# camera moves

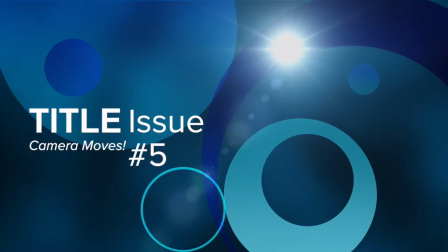[0:01]
Camera moves are also very important. When you use a camera move, use it for a point.
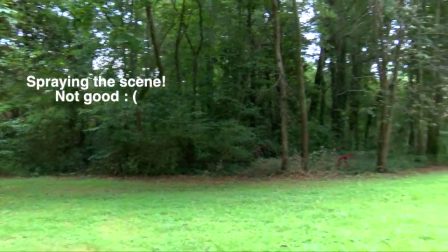[0:08]
A lot of newbies do something called spraying the scene,
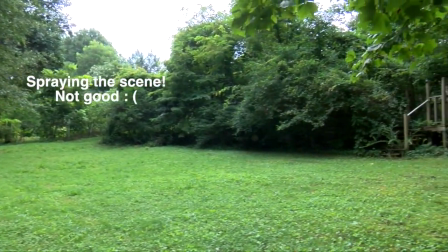[0:11]
which means they're just moving their camera all over the scene.
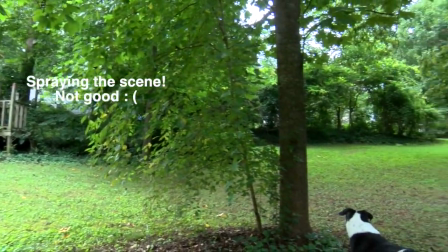[0:17]
It's disorienting to the viewer. It's unprofessional. Just don't do it.
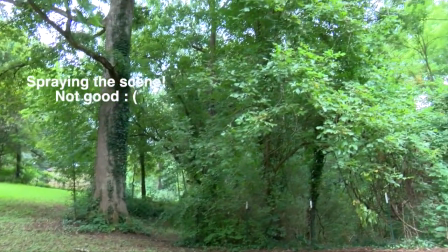[0:22]
It's like they took a fire hose and sprayed the camera all over the place. Use camera moves smartly.
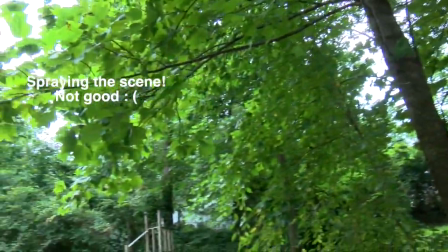[0:28]
Use them sparingly, and make sure they always have a start and a stop, a beginning and an end.
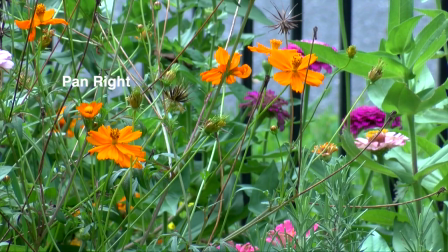[0:33]
So we've got a pan, which would be moving the camera head from left to right or right to left.
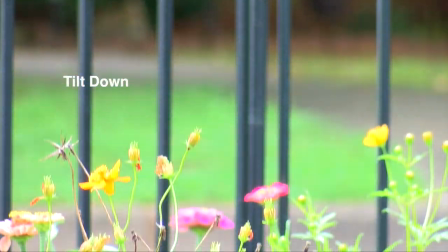[0:42]
We've got a tilt, which would be moving the camera head up or moving the camera head down.
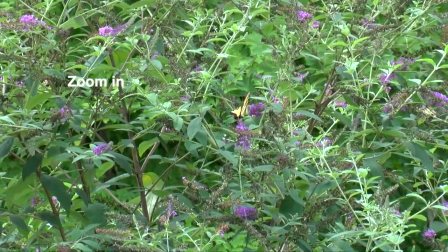[0:51]
And we've got a zoom in, which would be zooming the camera in,
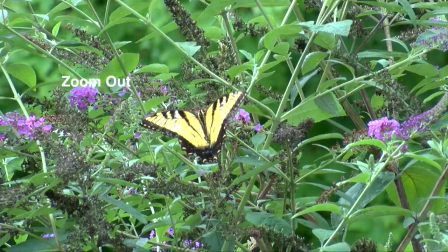[0:59]
or a zoom out, which would be zooming the camera out.
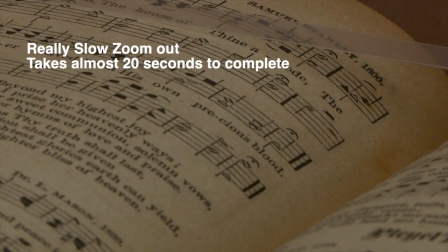[1:04]
And also keep in mind that when you're shooting stories or when you're shooting video for a story, you don't want a camera move that's going to last 30 seconds.
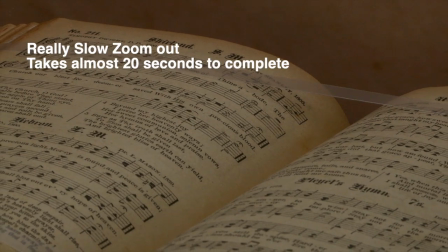[1:14]
You're not going to be able to use that.
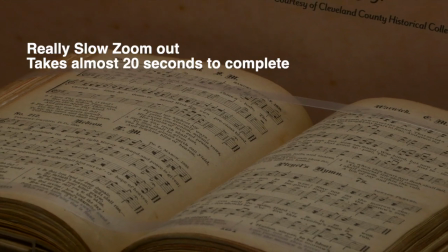[1:16]
That's why you need a starting point and a stopping point, and make sure that your camera moves aren't so fast that you can't see anything,
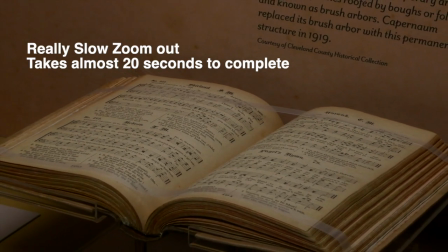[1:24]
but not so slow that there's no way you're going to be able to use them because the shot's going to last too long.
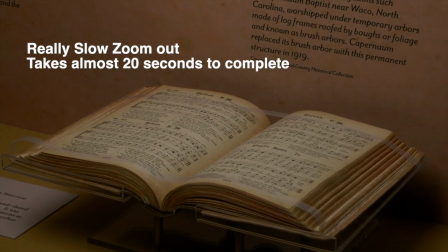[1:30]
There are a couple of other camera moves that we won't be using yet, but you should be aware of them.
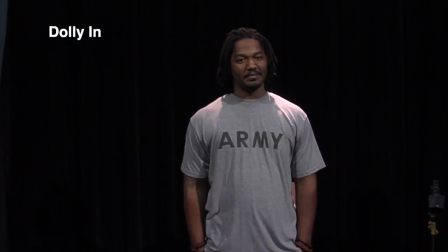[1:35]
We've got a dolly in, which is physically moving the camera forward and physically moving the camera backward.
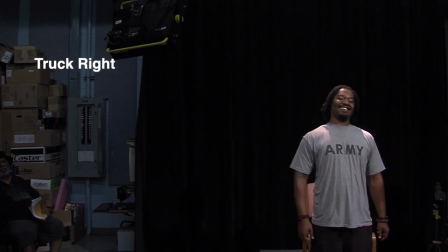[1:44]
We've got a truck, which means physically moving the camera left or right.
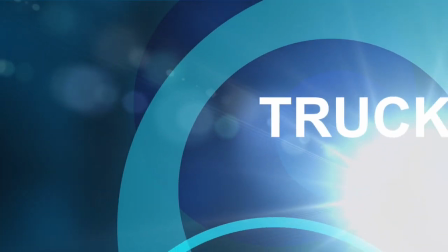[1:51]
And so a lot of times you'll see truck shots used with maybe people running or walking and addressing the camera.
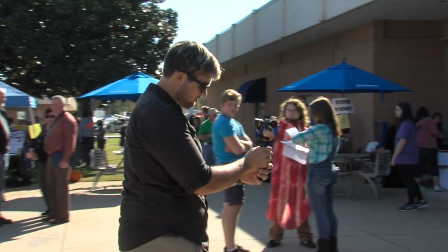[1:59]
Sometimes you'll use dollies to bring the viewer into a scene.
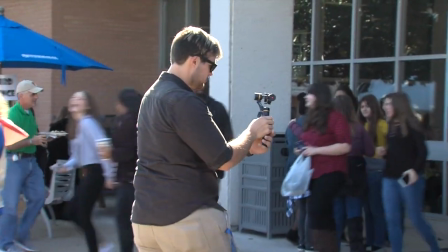[2:04]
And of course there's the famous Zolly, made famous by Hitchcock,
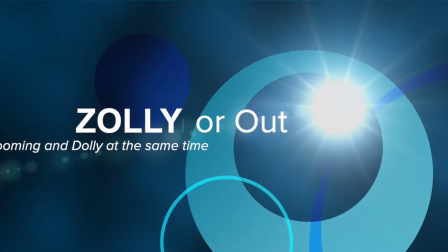[2:08]
which is zooming in and dollying out at the same time,
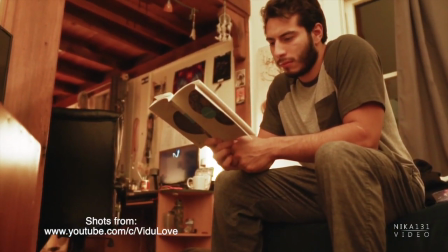[2:14]
or zooming out and dollying in at the same time, which gives the impression that the background is moving but the person is staying still.
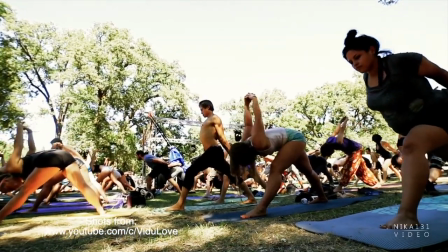[2:22]
Zollies are really hard to do because you have to match the rate of speed on both the dolly and the zoom.